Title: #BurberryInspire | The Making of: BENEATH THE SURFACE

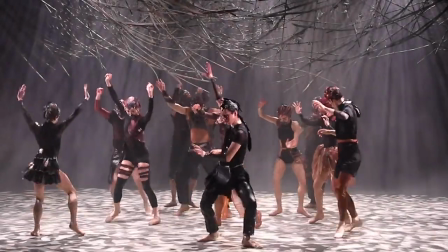0:18 I thought somehow it would be cool just to explore this idea of surface, above and below, because you can translate that into something or you can interpret it as something that's quite
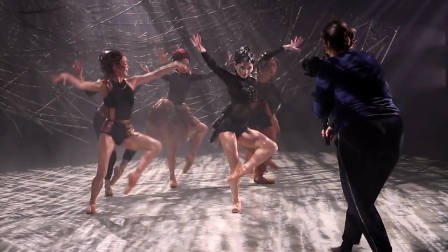0:31 literal or also something that is fairly abstract and fantastical.
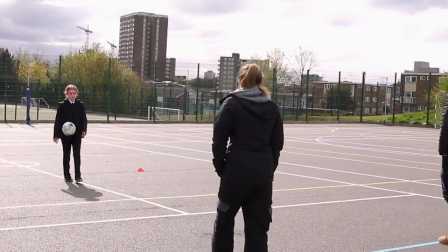0:38 The above world is based in reality, and the underworld really comes from his imagination. He's built a fantastical world that is full of creatures, I imagine, of his own imagination.
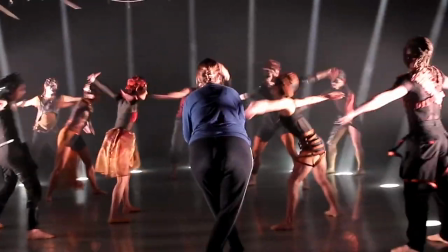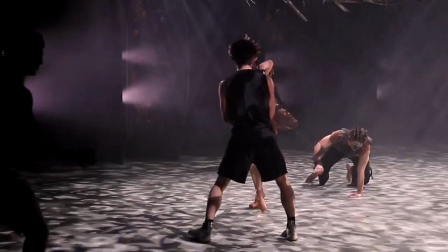0:58 Ethan gave us the space and the freedom to explore our own characters.
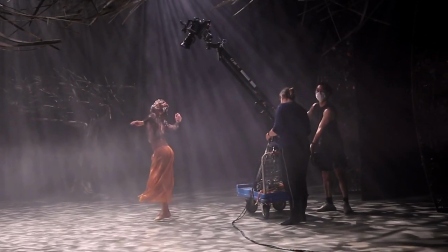1:04 He encouraged us to be as wild as we could, and then we could always reign it back.
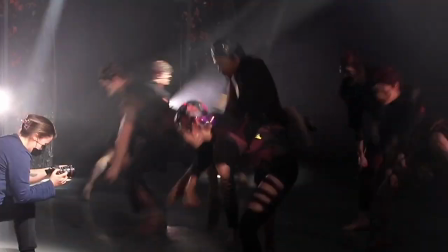1:08 But we've all felt in a really safe space to create using our faces, he wanted us to pull funny faces, anything goes really, it was a real freedom and he created that atmosphere,
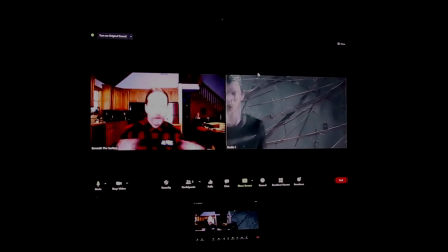1:24 even over Zoom he was able to transmit this feeling like, just go for it, it's great, it's fun, it's just dance, it's nothing to be too serious about.
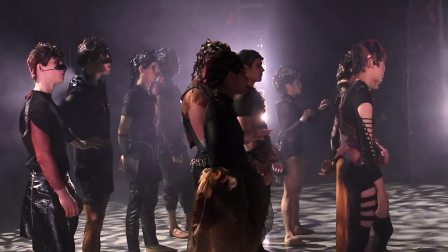1:35 We had to have 11 individual looks for each of the dancers involved but they all had to be part of this big collective of this underworld creature that Ethan gave us lots of buzzwords of things that he wanted.
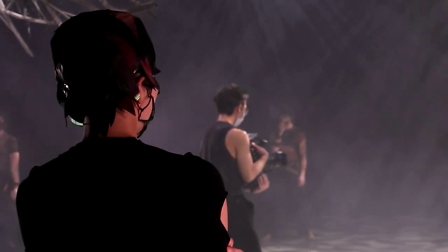1:49 Collaborating with Carly's costume design worked out a way that they could all have a
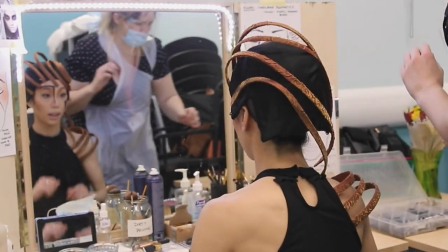1:54 base that was all the same and then have their own individual points so for
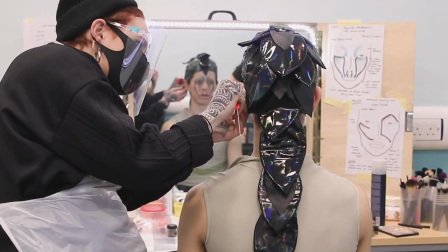1:59 example I made a base foundation that was for the
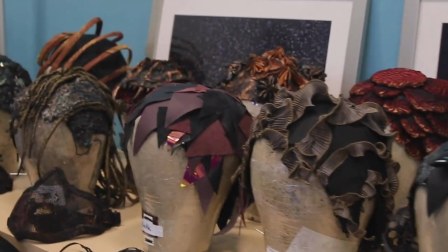2:04 headdresses that was made from bookroom which is usually used for hat making so it's
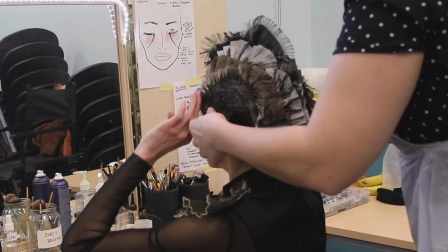2:09 a lot stronger so essentially all the headdresses went on like a hat or a helmet again to bring this kind of soldier insect uniform vibe
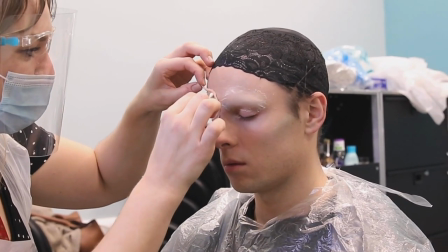2:18 I worked in a few prosthetic pieces to try and make them look slightly
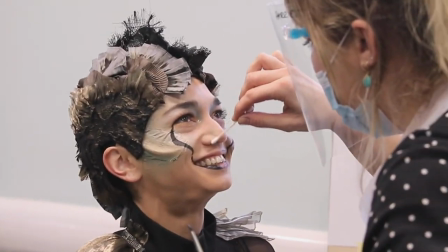2:23 more alien so you know they were all essentially human but but then had these
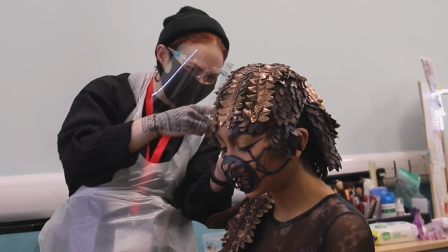2:27 aspects that took away their features, silicone mouthpieces to take away their mouths and lines breaking up the shapes of their faces.
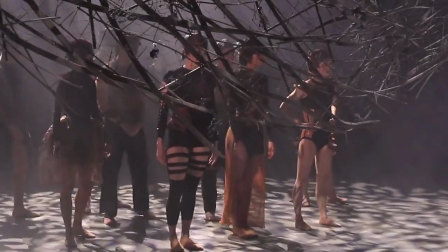2:36 In this occasion we sourced the costume from various high street stores and then
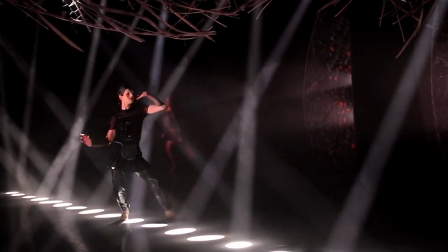2:43 used those bases to kind of break them down and kind of incorporate all those different features that Harriet was talking about. So for one dancer we would take elements of the costume away and then we'd build different textures into them some of the costume fabrics
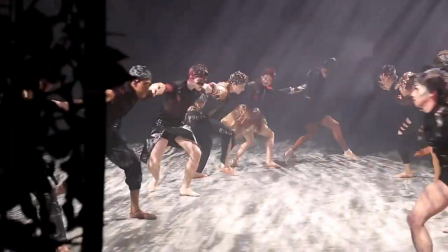2:58 we used iridescent fabrics and a lot of textured fabrics that we thought would work well on the film the lighting for ethan's piece was hugely specific to the world he was trying to create and i think it's where light design becomes so important in transporting the viewers
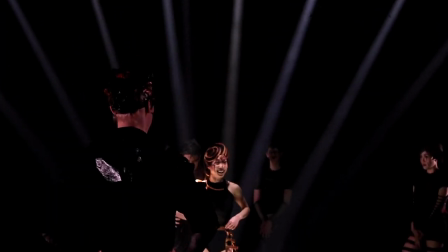3:18 imagination into a completely different world and we're lucky enough here to have
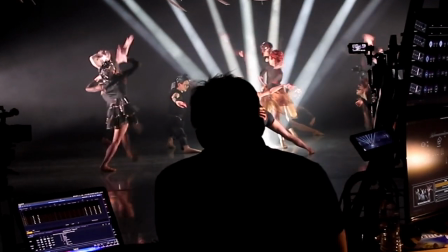3:23 Alistair West and he worked really closely with Ethan and myself on exactly
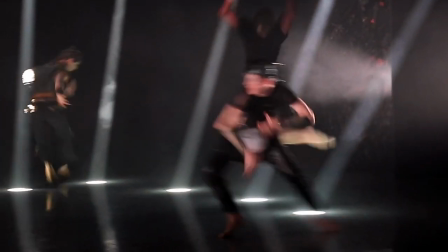3:28 how we could create these little pockets within our black box theatre and this striking lighting to to resemble a completely different world. The way that it becomes part of the movement when it's on the crane because that single arm can move just like dance was a lovely extension for us.
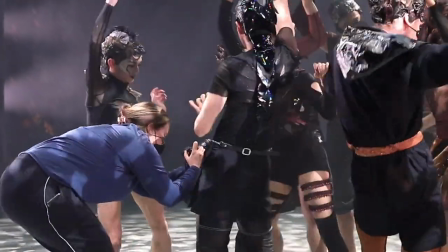3:46 There's a lot of hand held always because for me it's the hand held and the sculptural nature of whoever's behind that,
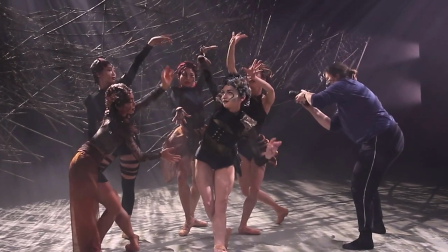3:52 that makes the difference of how the movement is choreographed.
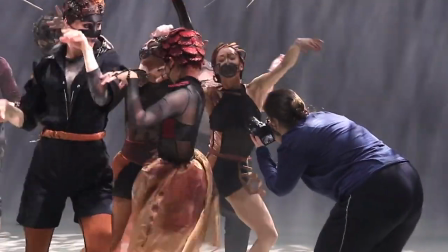3:57 There were moments when Emily was filming us and she got right into all the action, so there were some fun moments actually when we were dancing but also aware of where she was in space.
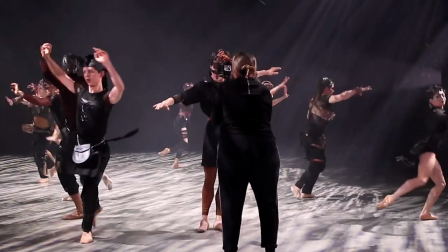4:09 One, so we didn't bump into her, but two, just so we can catch the camera or to move around in a very organic way.